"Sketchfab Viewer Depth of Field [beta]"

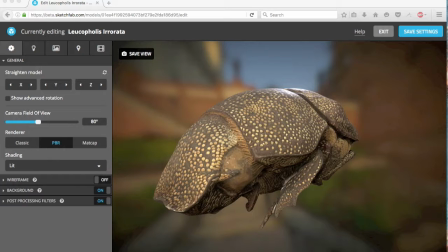Hello, Tom from London here and I'm just recording a quick video to show you a new feature that Sketchfab is looking at introducing. At the moment it's in beta and they've sent out a few links to people to try it out and it's pretty amazing. It's a new post-processing filter for the viewer.
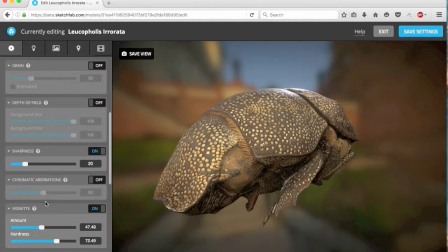So if we spin it down here I'm in the 3D viewer settings and it's this new one, depth of field, which you'll probably recognise from any kind of photography or high-end film, which basically simulates depth of field, blur, on the model.
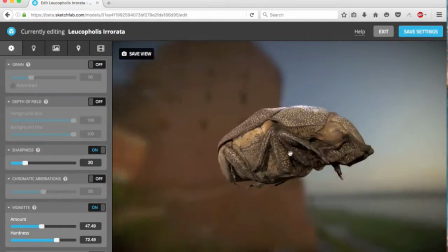So I've got a nice 3D model of a bug here. This was made with some images from a project called Zeusphere.
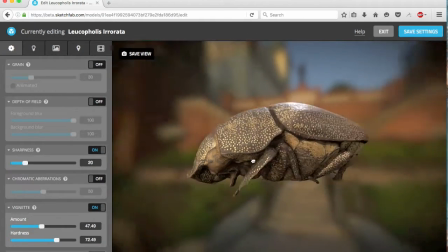I'll put a link under the video, but you should check that out because they've got some really nice bug photography.
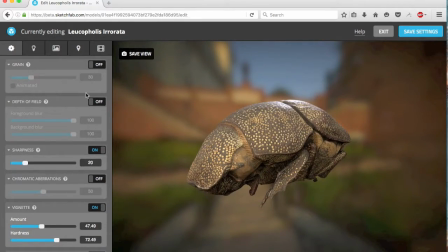They let me use some of their photos to make this model anyway I'm gonna switch on depth of field zoom in a bit here and you can see what what I'm talking about so as soon as I switch it on you should be able to see and depending on the resolution of the
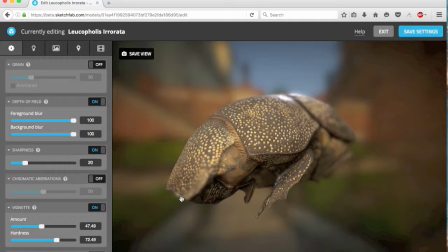video as you're watching the background has blurred and some of the foreground has blurred as well and there are two sliders that you can adjust to change so I don't know if you can see around around the front of the bug here I can adjust how blurry that is or maybe the back
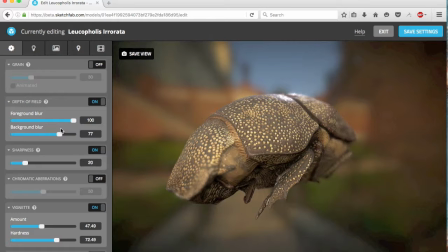end is more more visible you can see full or none and it really gives a sense of depth and scale to the scene.
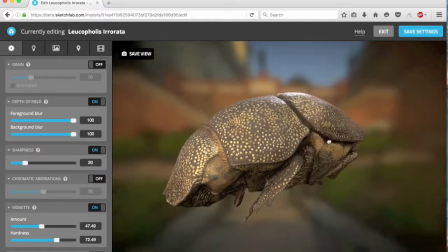What's also nice is that you can click anywhere on your model to focus on that.
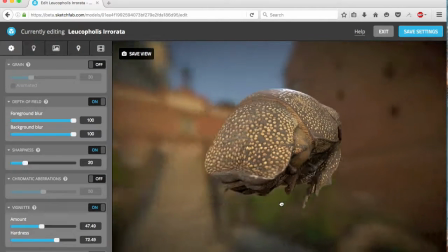So if I wanted it to focus on the very front of my bug, I can do that on the schnoz.
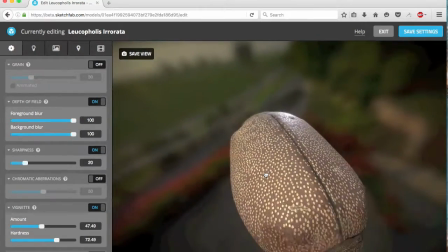Turn it round. So you can set this up to focus anywhere on your 3D model and play with the settings.
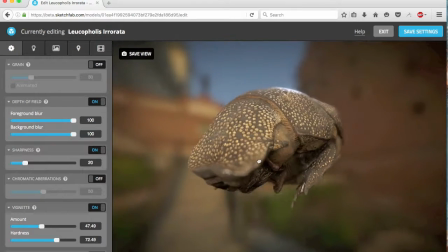So it's pretty awesome that this is running just in my browser and it's pretty quick to calculate.
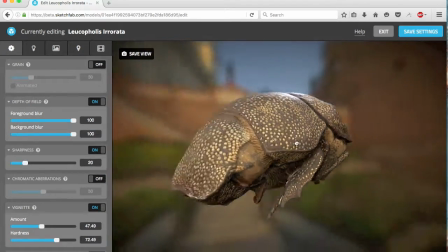There's a little bit of a grain effect as it calculates, but then what you're left with is pretty amazing.
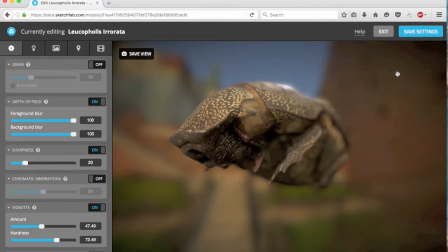So I'm just going to quickly cut to a few other models and show you what it looks like there.
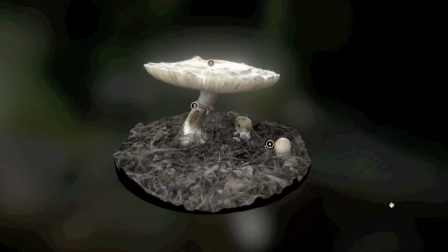Okay, so here we are looking at another one of my scans. This was a scan of some shaggy parasol mushrooms in Greenwich Park here in London, and I set this one up with some annotations and view views to kind of show off the
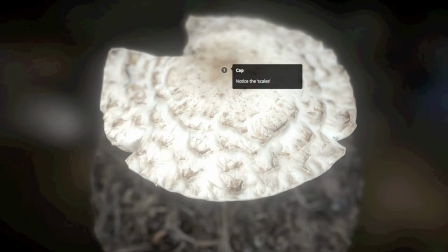depth of field so let's go and check it out so you can see here the the background at the ground there has been kind of blurred out so this is really good for kind of concentrating the viewer I think on what they're looking at
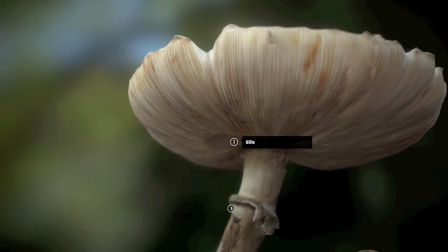let's go through to the next one check out the gills on that mushroom and the annulus
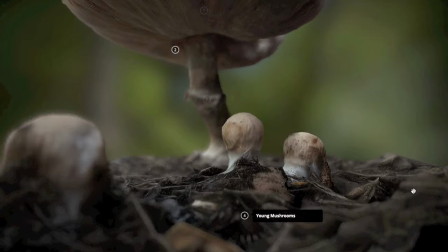as well be careful how you say that and then another nice one as well this view of one of the young mushrooms growing up through the leaf litter. So we're right down in the ground. It's got a really nice blur in the foreground here on the left and then the big mushroom in the background.
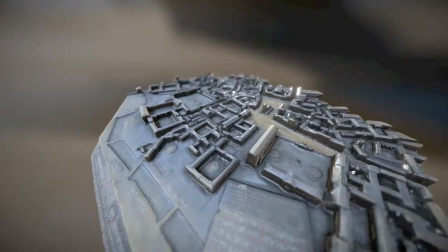This third and final model I'm quickly going to look at is a 3D model of a model of Cambridge,
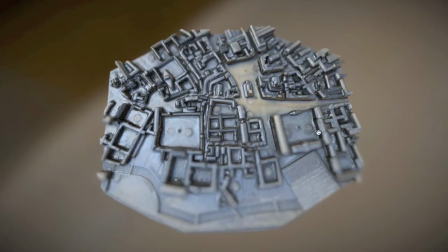Cambridge Historic Core, the centre of Cambridge.
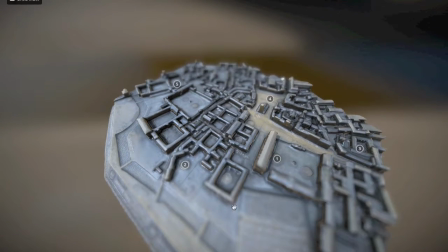So this would probably depth of field would probably work really well with actual kind of aerial or drone kind of generated 3d models of larger scale spaces so hopefully we'll see some of that happening on Sketchfab but I don't have
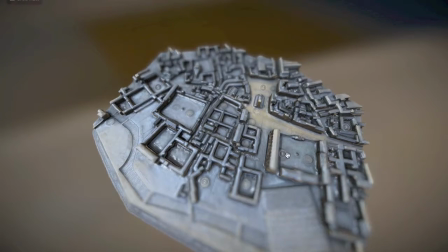a drone but I do have this model so again I've set this
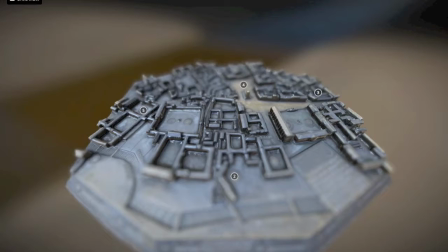one up with some annotations to show off the depth of field as we take a tour
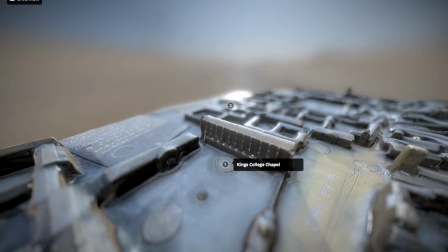around Cambridge so there's King's College Chapel and again blurring the foreground blurring the background but it does yeah given a bit of a nice
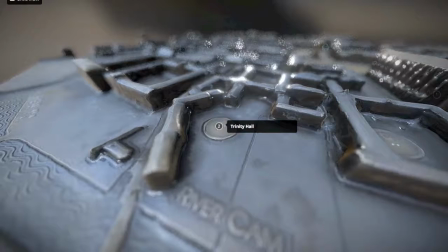scale to this this model let's jump around a bit and just show
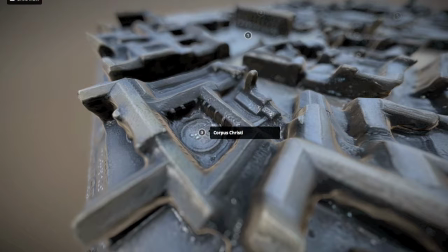it working so no not really any effect on the the frame rate or the
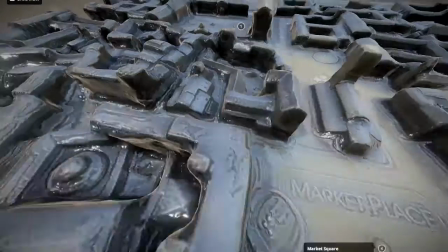speed of the player and which is pretty pretty impressive or as far as I can tell on my laptop.
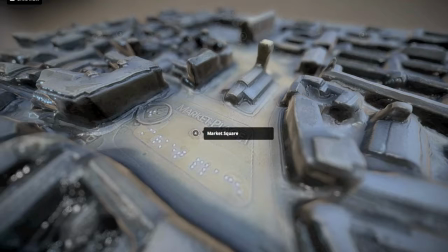I'm using Firefox as well by the way.